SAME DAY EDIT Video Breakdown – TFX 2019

What's up everybody? What you just watched was a same-day shoot and edit produced for The Fittest Experience, an event here in Austin, Texas.
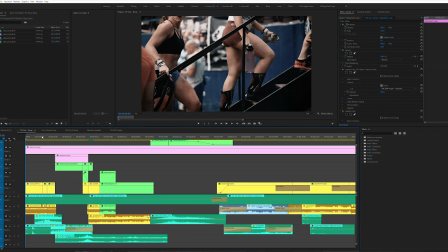We had a team of three for this shoot, my buddies Greg and Brett, so big thanks to them for coming out and crushing it.
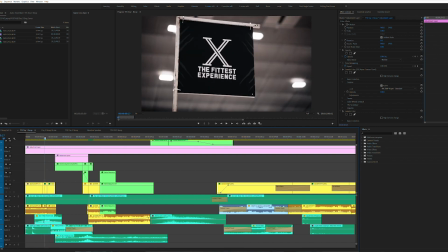I was the editor on the Saturday edit and Greg actually did Sunday, so huge thanks to those guys. They say a good magician never reveals his secrets, but that's why I'm not a magician.
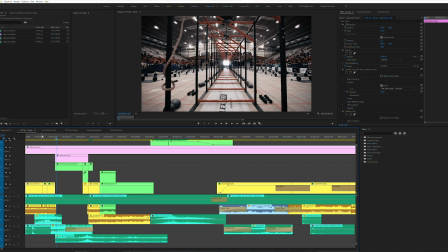I'm just a guy who sits in the dark alone behind a computer for hours upon end to try to make things look cool.
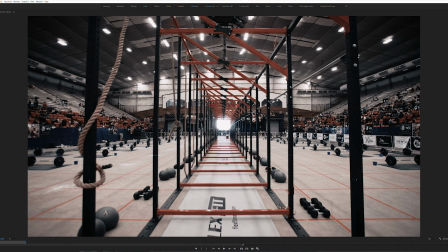And then show you guys! A couple of guidelines to help you guys along and this is a semi-advanced tutorial in Premiere so I'm gonna move fairly quickly. Always happy to answer questions and there's no such thing as a stupid question. Just stupid people.
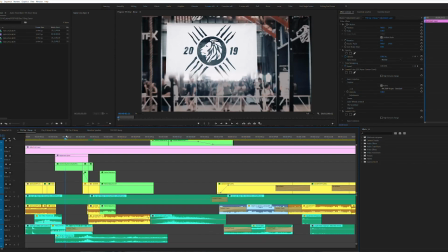I'm kidding. Or am I? We're gonna be doing another video later on that's very same-day edit specific.
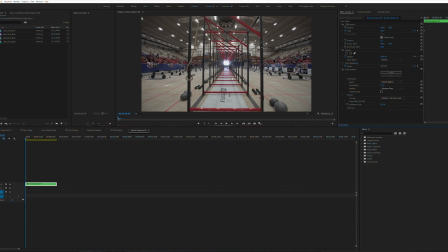But this one will more cover how we went about shooting and editing the video itself. So let's get into it. I think the best way we will go about this is the order that I usually do it.
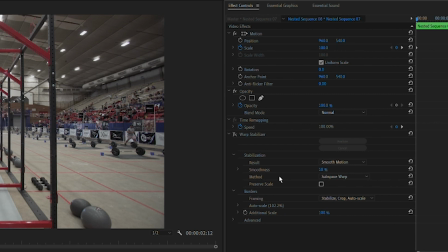So I actually do basic edit, my color, and then my sound design, besides the main track. I knew I kind of wanted to have a hard-hitting, fast intro to get people excited about it. People scroll through videos so fast these days that you kind of need something attention-grabbing right to start.
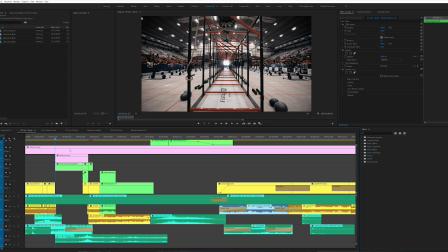So that was my thought process behind that. Make a quick intro that was fast-paced, high-powered. All we wanted was a couple clips that were kind of establishing shots here and then some motion.
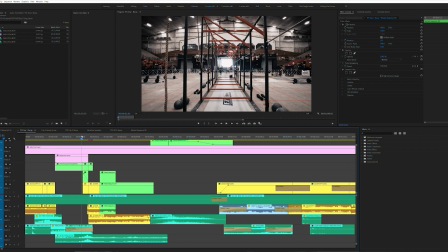You know, motion is kind of attention grabbing. So that's what we kind of went for here. So we got girls walking up. We got signage. And then the hyperlapse. We're definitely going to do a hyperlapse tutorial in the future, but this is fairly simple. If you look here, the outside kind of like blown out white space with my grid and my camera.
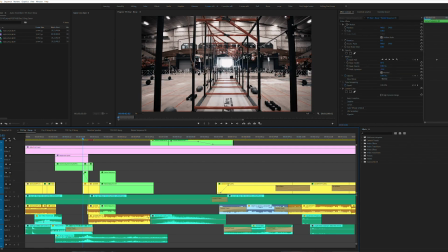These are all still photos. I just one photo, two steps, one photo, two steps. Putting this in exactly the center of my frame. so once you warp stabilize that out it looks something more like this and if you don't have warp stabilizer it
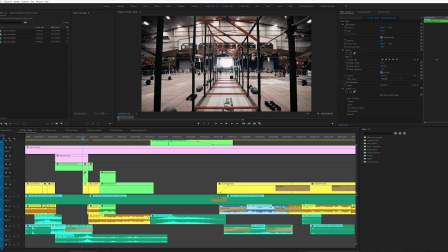looks something like this so obviously I'm not perfect warp stabilizer on top and then actually you bring that down to just 10% so just a little bit if you shoot these right and then apply just a little bit of stabilization they usually smooth out pretty well and especially if you
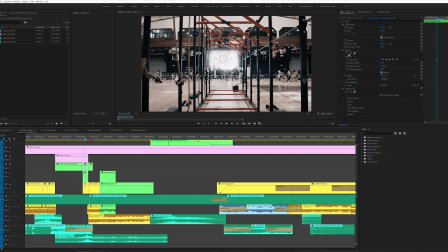speed them up later on in post then they will look really smooth so I believe we doubled the speed on this one so import it into
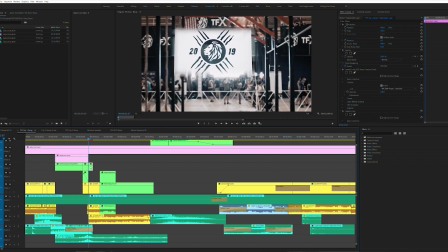Premiere nested applied a warp stabilizer I think nested
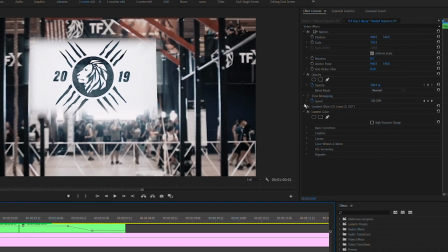again because you can't speed it up and then we doubled the speed just for the
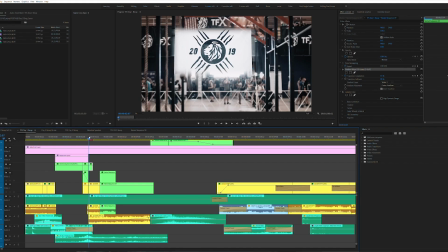sake of I think there was like one beat on the edits so we actually keyframe zoomed so we cut cut this clip right here and then we keyframe zoomed into that white space there so you got the hyperlapse and we cut where we wanted to start to zoom in to give more motion and I knew that
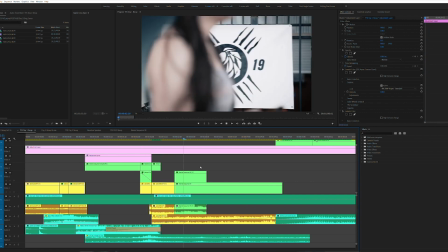white space could be something masked out into signage into the next shot always kind of thinking once you throw the clips into the timeline what
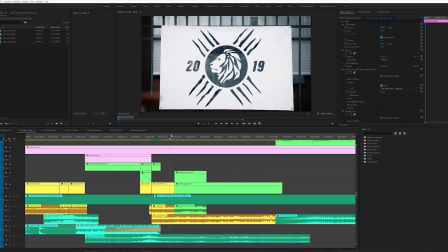can be seamless for your viewer because that's your goal right is to be as seamless as possible you don't want people to notice the the edit you know there's a lot of
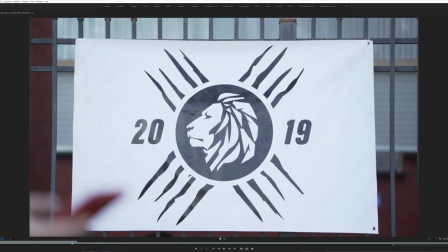slap-on transitions that are fun they can do the job but you can create something that's technically your own really simply
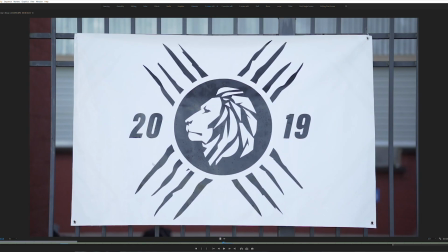by just playing around with key frames and just looking at your clips and kind of seeing visualizing cool ways to move one shot into the next.
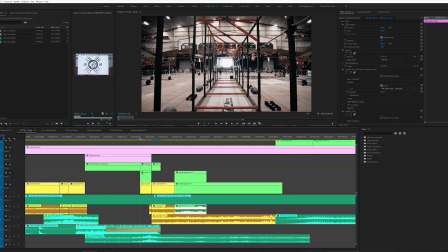So I saw this kind of blown out spot. I knew it was rectangular so basically all we did was drew a mask.
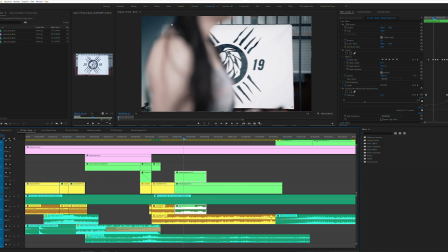We did a mask there. Two frames later I drew it again with these key frames.
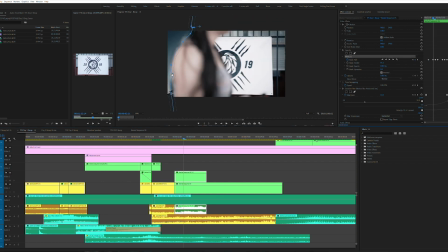If you mask path right here.